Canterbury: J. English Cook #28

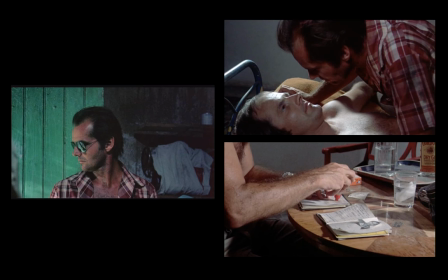(4:04)
This journey takes Locke to London, Munich, Barcelona, and beyond, where it's revealed that Robertson trafficked weapons for the same armed African rebels depicted in Locke's documentary. His adventures eventually lead to an encounter with a character known only as the Girl, played by Maria Schneider,
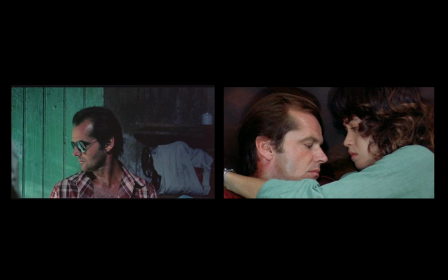(4:22)
whose free spirit contrasts with Locke's careful, objective, and removed journalistic approach. It is her advice that spurs him to continue Robertson's journey, to move out, in other words, from behind the camera and into the world, a journey that ends in Locke's demise at the hands of rebel gunsmen.
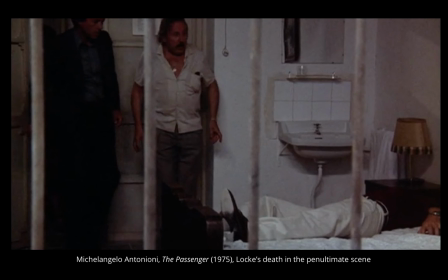(4:40)
Locke's demise in the penultimate scene is perhaps the film's most famous shot. As a 7-minute single take, this shot was made possible only through the innovative use of deft camera work and new technology.
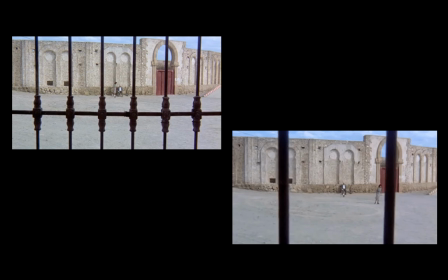(4:51)
It is also noteworthy for its groundbreaking use of space and time, which shifts our attention from the two-dimensional cinema screen to the three-dimensional world within,
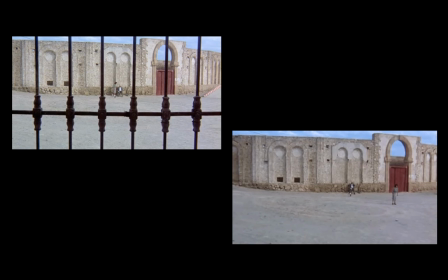(5:00)
With this in mind, the following paper will first situate the shot within the context of both Antonioni's inventions and the film's overarching narrative.
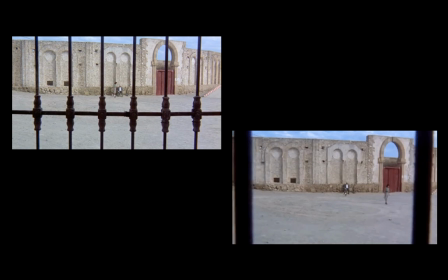(5:08)
It will then broaden its scope to address contemporaneous spatiotemporal concerns.
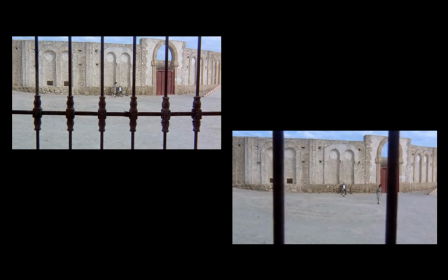(5:13)
How might the scene's innovative camera work complicate our reading of a screen as a two-dimensional space?
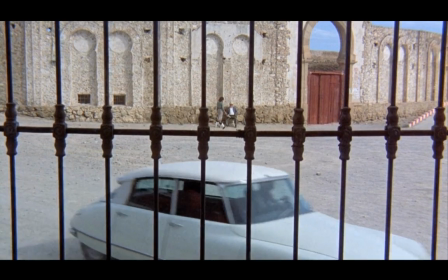(5:21)
So here I will play just a brief clip from this longer 7-minute single take.
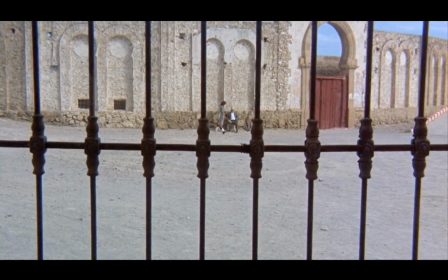(5:26)
David Locke, the protagonist, is lying down on a bed just behind us,
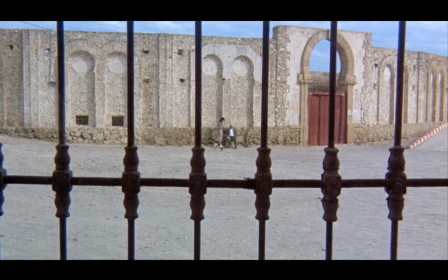(5:31)
and at this point the camera has removed itself from his subjective point of view to a third person, much more abstract,
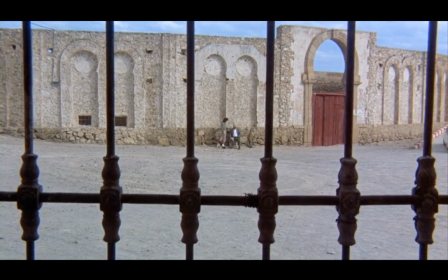(5:38)
so-called objective view,
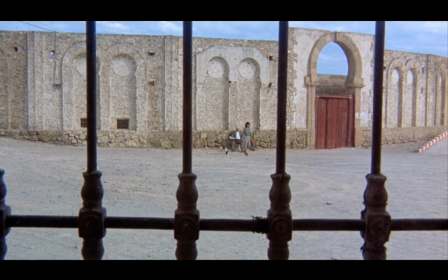(5:41)
moving slowly towards the window grate and eventually out past into the sea and the crossroads behind.
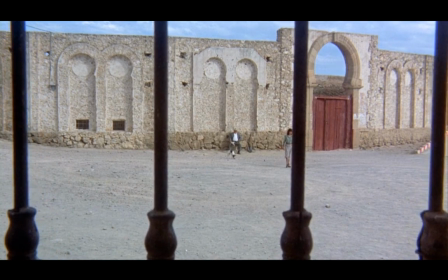(5:50)
The female character we see straight ahead is the girl played by Maria Schneider.
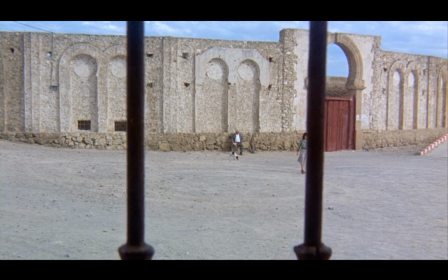(5:56)
And pay attention too to the sway of the camera, as well as to the
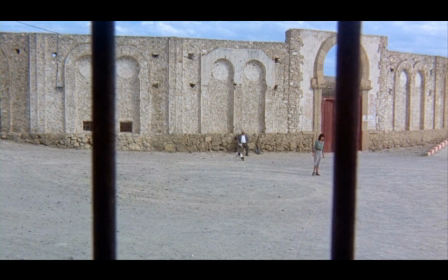(6:01)
dislocation between the rigid bars and the more circular motifs of the crossroads and the bullring beyond.
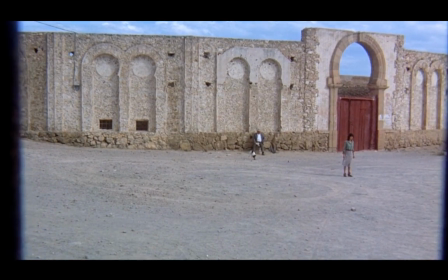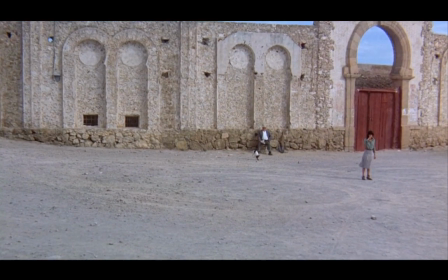This 7-minute long clip begins with David Locke lying on a bed in the same room that the audience eventually leaves behind.
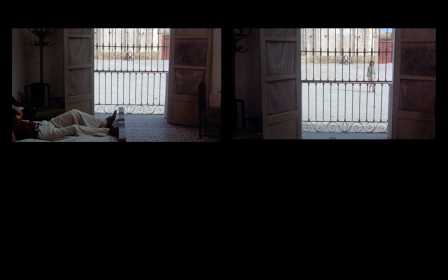(6:27)
Viewers of the full film will also recognize the brunette who reappears as the girl,
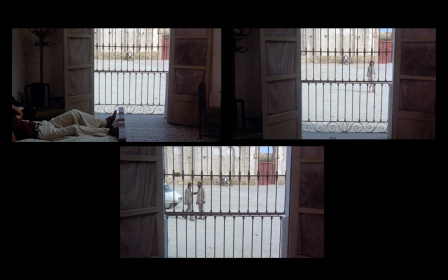(6:32)
and the two men who exit a car in the bottom left as rebels, one of whom will shortly kill the journalist. This climactic moment is only indicated by a soft but sudden gunshot, nearly hidden beneath the everyday sounds of the world outside.
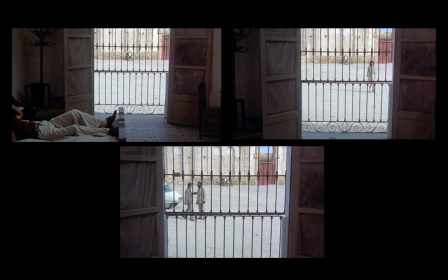(6:46)
How do these camera angles, sounds, and narratives relate? The answer lies partly in Antonioni's oeuvre and partly in the passenger's own thematic structure. When it first premiered in 1975, the shot astounded contemporary critics with its movie magic.
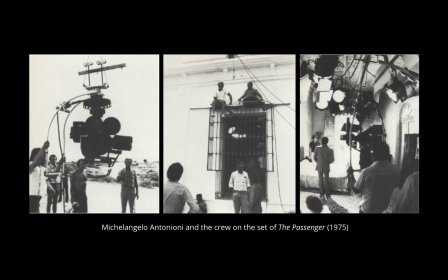(7:02)
The shooting process involved 11 days, gyroscopes, and a special Canadian camera flown in after weeks of sandstorms and technical trial and error. It also proved confounding in its quizzical play with cinematic narrative. What actually is going on?
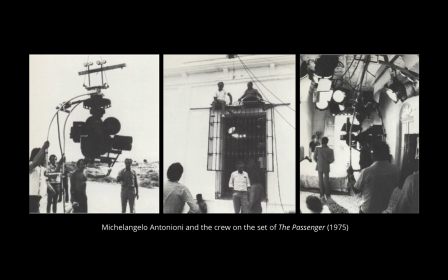(7:17)
How does Locke die? And who are these random extras, and what happens to them off screen? Left with such questions, many reviewers threw up their hands and proclaimed Antonioni either the most convoluted or transcendent of European art house directors.
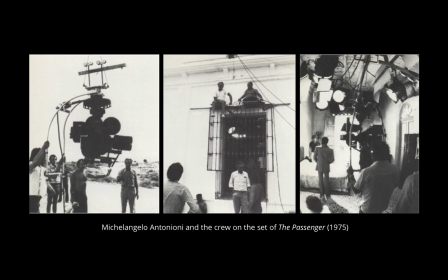(7:34)
The Oscar-winning auteur was not unacquainted with controversy. The 1960 Cannes premiere of one of his earlier works, L'Avventura, famously resulted in Antonioni being booed out of the theater in tears. These ambiguous narratives have often been described by critics as alienating, uneasy, and full of ennui.
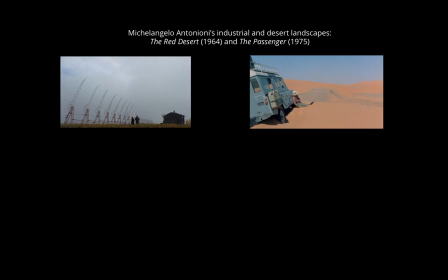(7:54)
Indeed, in most of his work, the director mixes vague storylines, industrial and barren landscapes,
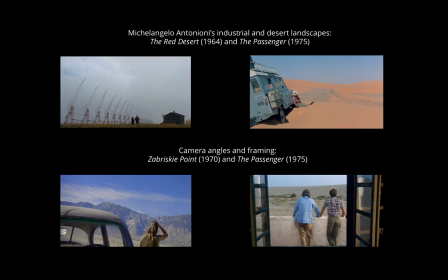(7:59)
and obscure camera angles that forego subjective perspectives in favor of the dislocated, alienated angles of so-called Antony ennui.
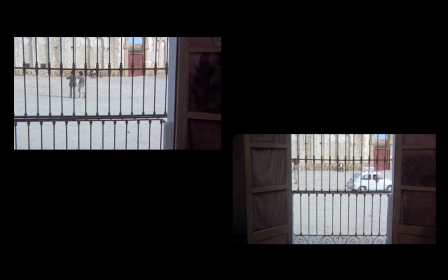(8:08)
We can easily spot these formal strategies in this clip.
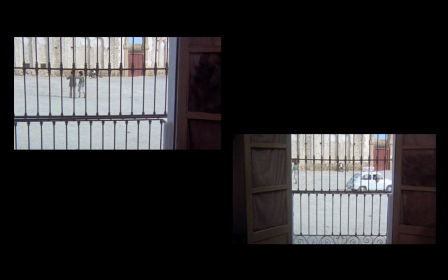(8:11)
We see, strange beyond the bars, the brief interaction between the disinterested girl and a rebel in the upper left,
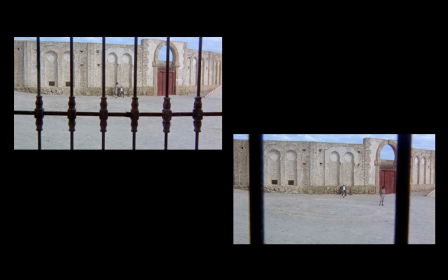(8:17)
a car passing through the lower screen, an old man with a dog sitting against the far wall of the bullfighting ring, and the girl, having moved, standing near the center of the frame as the camera breaks free of the bars.
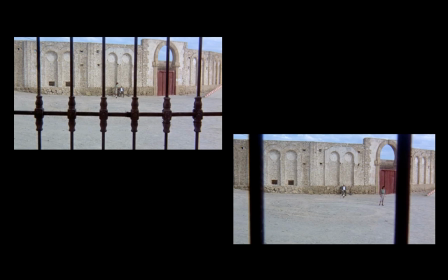(8:30)
Other figures in the full shot include a driving school car, a jogger, a boy who throws a rock at the old man, and a group of children. None of these vignettes, beyond the muffled gunshot, directly develops the previous 2 hours of plot.
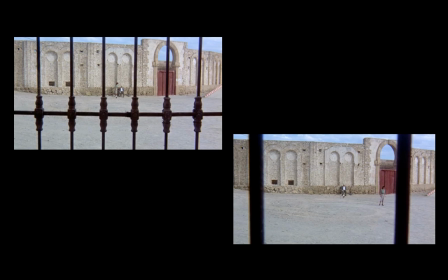(8:46)
Instead, they serve as singular moments of everyday life, disconnected from each other and from any grand narrative. We can understand Locke's death within this disconnect.
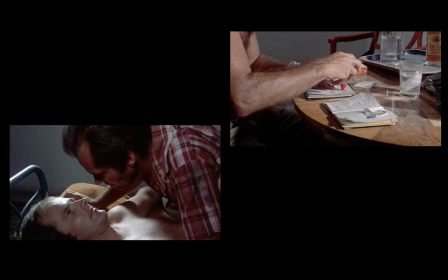(8:57)
Early in the film, we come to know him as estranged from his middle-class London life, his failed marriage, and his unsatisfying journalistic career. In this light, his theft of Robertson's passport can be read as an attempt to escape both his body and his identity, to flee the prison of the isolated self.
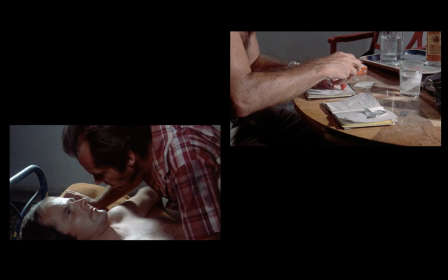(9:14)
By literally embodying another, he tries to find new life by transcending a state of alienation. Locke's death, however, takes place in a foreign Spanish landscape in a small room enclosed by prison-like iron bars.
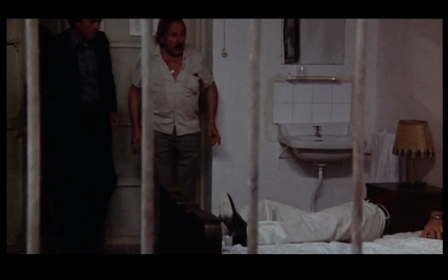(9:30)
In other words, his escape attempt has failed. Like so many of Antonioni's characters and post-war contemporaries, Locke too falls prey to his alienated state of being. Yet this reading fails to consider the shot's additional formal qualities, like its riveting rhetorical effects and affective plays.
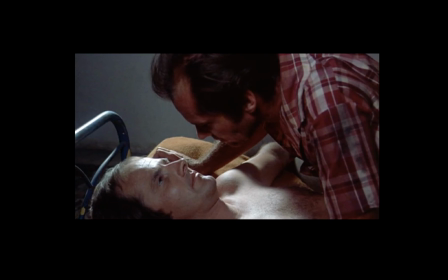(9:47)
The depiction of the doppelganger, for example, was commonly used as a rhetorical trope by other post-war innovators, such as the author Patricia Highsmith. Highsmith, whose novels have been adapted for films ranging from Purple Noon to The Talented Mr. Ripley, wrote extensively on the themes of forgery and identity theft.
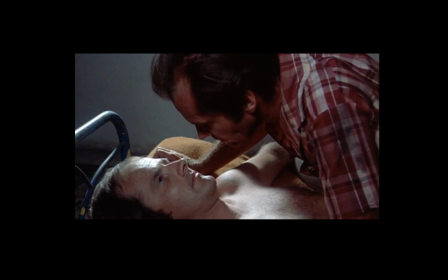(10:06)
Her first published novel was adapted by Alfred Hitchcock in his 1951 film Strangers on a Train,
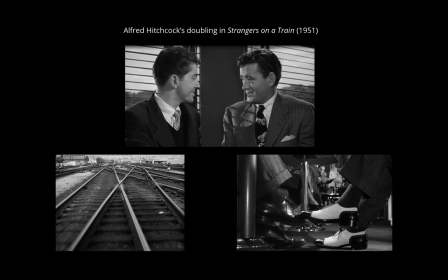(10:12)
which, like The Passenger, features two look-alike characters who rely on identity confusion to attain a goal. Hitchcock's visual strategy, however, is different. In a number of famous shots, he incorporates elements of doubling. 2 taxicabs, 2 sets of feet, 2 train rails that cross twice, and tennis doubles.
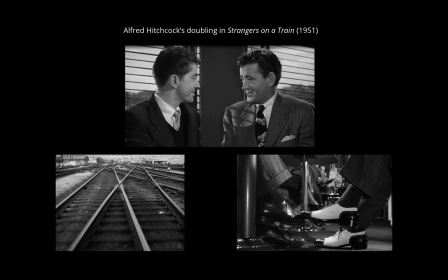(10:32)
These visual metaphors underlie the story's emphasis on double-crossing and crossing one's double, as well as the mirror pairings of good and evil that Highsmith's characters are so often forced to choose between.
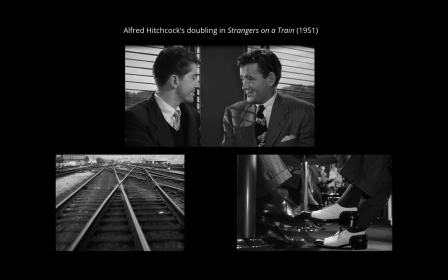(10:45)
One of Highsmith's follow-up novels from 1964, The Two Faces of January, revisits this double's conceit, but with a rhetorical twist.
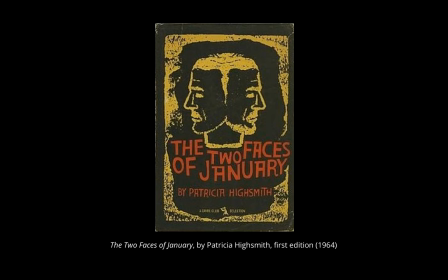(10:54)
Rather than using metaphor to investigate her character's double nature, she implements the metonym, pairing together 2 men who attempt to escape their identity by falsifying passports. Antonioni would likely have known about Highsmith's work and incorporated the passport as a metonym for identity in The Passenger.
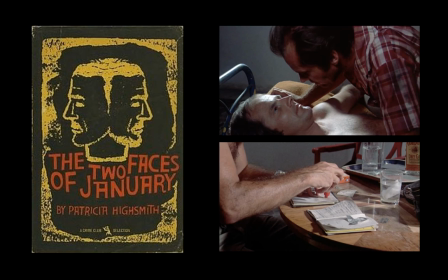(11:13)
Indeed, as an avid reader who often based his films on short stories, Antonioni cast the actor Alain Delon in a leading role in his 1962 film L'Eclisse, only 2 years after Delon had starred in the first and well-received adaptation of Highsmith's character Tom Ripley.
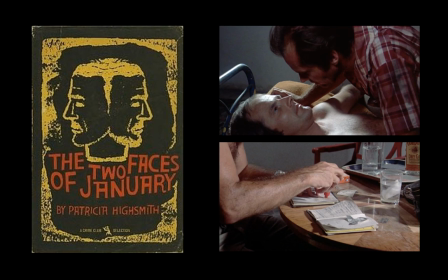(11:30)
Regardless of influence, The Two Faces of January and The Passenger share structural similarities, particularly in the use of rhetorical devices. Seymour Chapman, writing on Antonioni's earlier films of the 1960s,
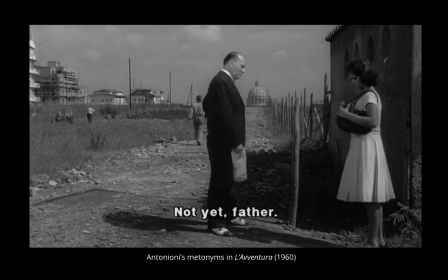(11:44)
notes what he calls the filmmaker's frequent use of the metonym, especially in connection with architecture, which we can see here in a classic reading of the more traditional styles of architecture versus the newer construction, is comparable to the relationship between the younger daughter and the older father here.
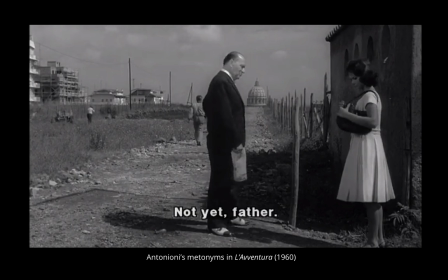(12:04)
This rhetorical strategy is also at play in The Passenger, particularly in scenes that take place in Barcelona buildings by Antoni Gaudí.